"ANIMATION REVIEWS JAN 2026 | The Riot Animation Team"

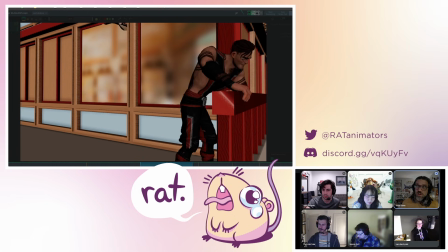I think the thing that stands out to me about this shot the most is the
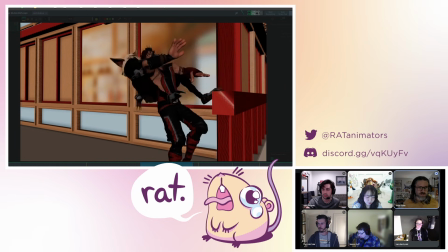desire to, okay, so like the shot is like a stealth kill, right? Like it's like this stealthy character sneaking in and executing this guy.
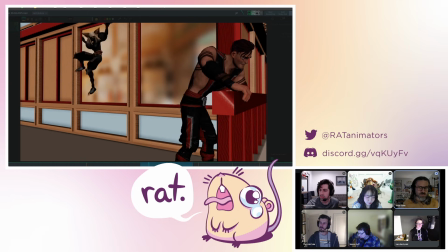And so I'm desiring a little bit more stealthiness. There's actually like a little bit of a
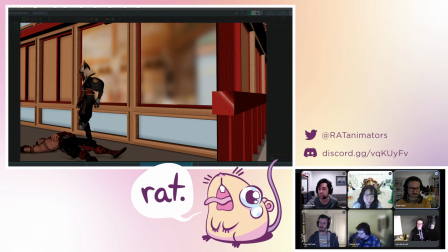like, I don't want to say like a clumsy air to the character, but like this first bit is nice,
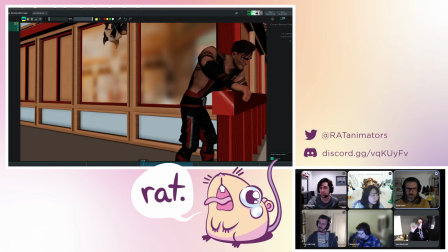like where she sort of silently, or they sort of like silently slide down. But then when they hit the ground, it actually feels like they sort of have to catch themselves. And so this is more like acting and specificity, but having the character like one kind of,
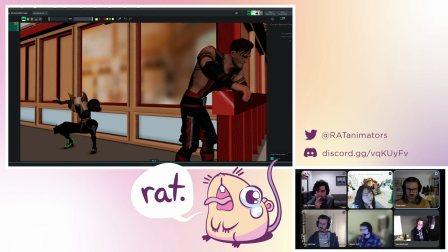stay on their toes throughout all this, so that it's like, oh, they're being like silent, and that the pose they end up in is like clearly like an intentional, like stealthy pose. Like maybe it's something like
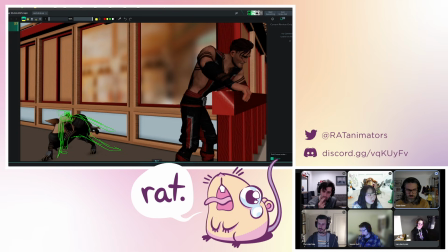this, where they're a little bit more like intentional about the pose, and they've like kind of slid out as they hit the ground to like quiet their fall instead of like thunking onto their feet, right? So just thinking about like literally as simple stuff as like make sure you're hitting like a stealthy pose,
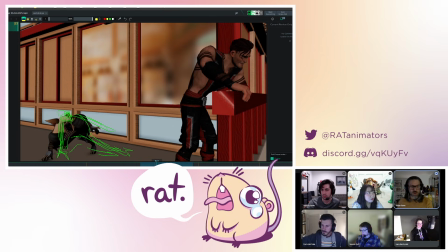and that the way the feet are hitting the ground or like the quiet way to hit the ground are all things you should be like thinking about when trying to like make a character feel stealthy. And then similarly, when the character starts like walking towards this guy, it's kind of like step, then step.
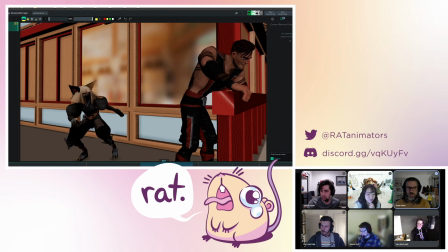And if you were kind of like, if you wanted to be stealthy, contrary to like what we often want in animation, what you really want is this like smooth, even pacing where the characters like almost like snakily smoothly,
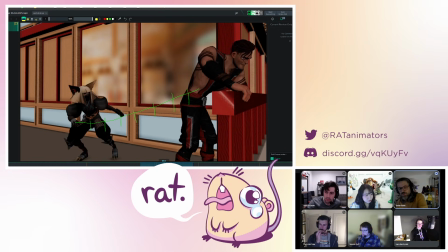and they're like softly planting the feet and moving forward at a perfect steady pace, and then it gets them right. And that's kind of like the feel you want there too. And so just literally looking at, you can kind of see what I'm talking about if we look at the spacing on the torso, right?
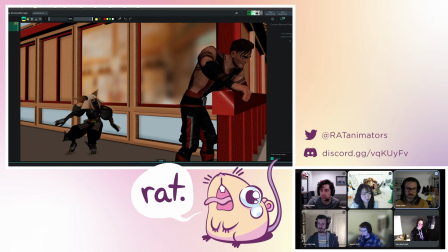It's moving forward, then it kind of stops here almost completely for all this time before the next step happens. It's like for a long time kind of pinned there, and then it starts moving.
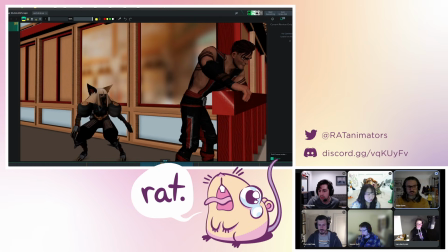And so it gives it this kind of like a little bit of a lurching feeling, which if you're making a different kind of character could be all right, if that's kind of what you're going for. But for this kind of stealthy character, you kind of want this like smooth ninja feel to it. And so basically all throughout the animation, I would be like thinking about like, how can I get the character to feel stealthy?
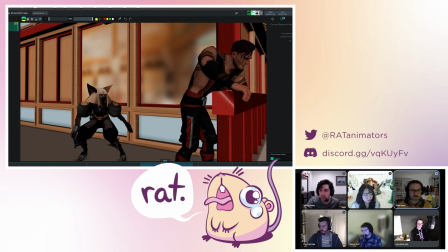What's the kind of spacing that's going to make the character stealthy? How is the character going to touch their feet to the ground to be as quiet as possible, and try to get as many of those things in there as possible, because that's the kind of specificity that we're going to be looking for.
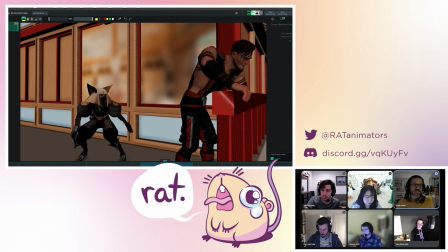I always say that like the thing I'm looking for in a reel is to go, like I kind of liked how something like felt, right? And a lot of times that is just like delivering like the exact specific thing that your brain wants to like scratch the itch, right? So that's kind of my thoughts on this one. Yeah.
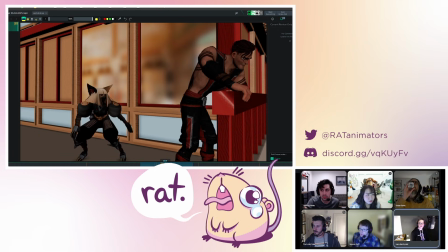I'm going to give us a 2-minute warning, so continue, but notes tight.
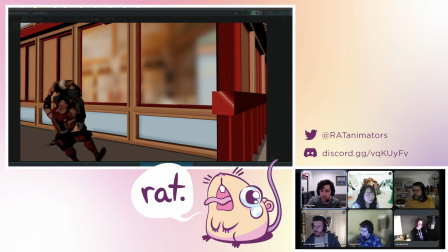Yeah, I think if there's like one central thing that I would focus on for this shot,
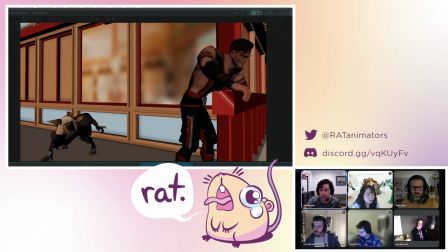is just a lot of like trying to have more texture in the timing, because there's a lot of like physicality that's happening,
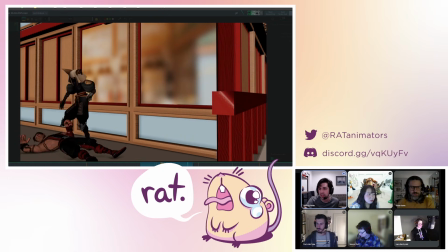but I feel like it all happens really consistently,
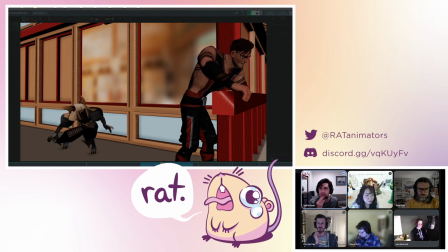in a way where it's like it doesn't necessarily feel like there's any fast or slow moments.
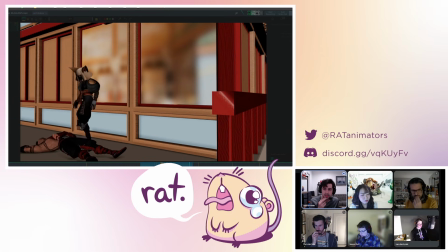It sort of feels like all the moments kind of have like this constant, like consistent kind of speed to it.
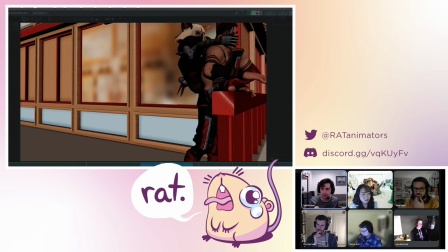I think the thing that like really makes like a physical shot like feel powerful is to have that sort of like difference of this like really slow action, and then boom, like something really fast happens afterwards.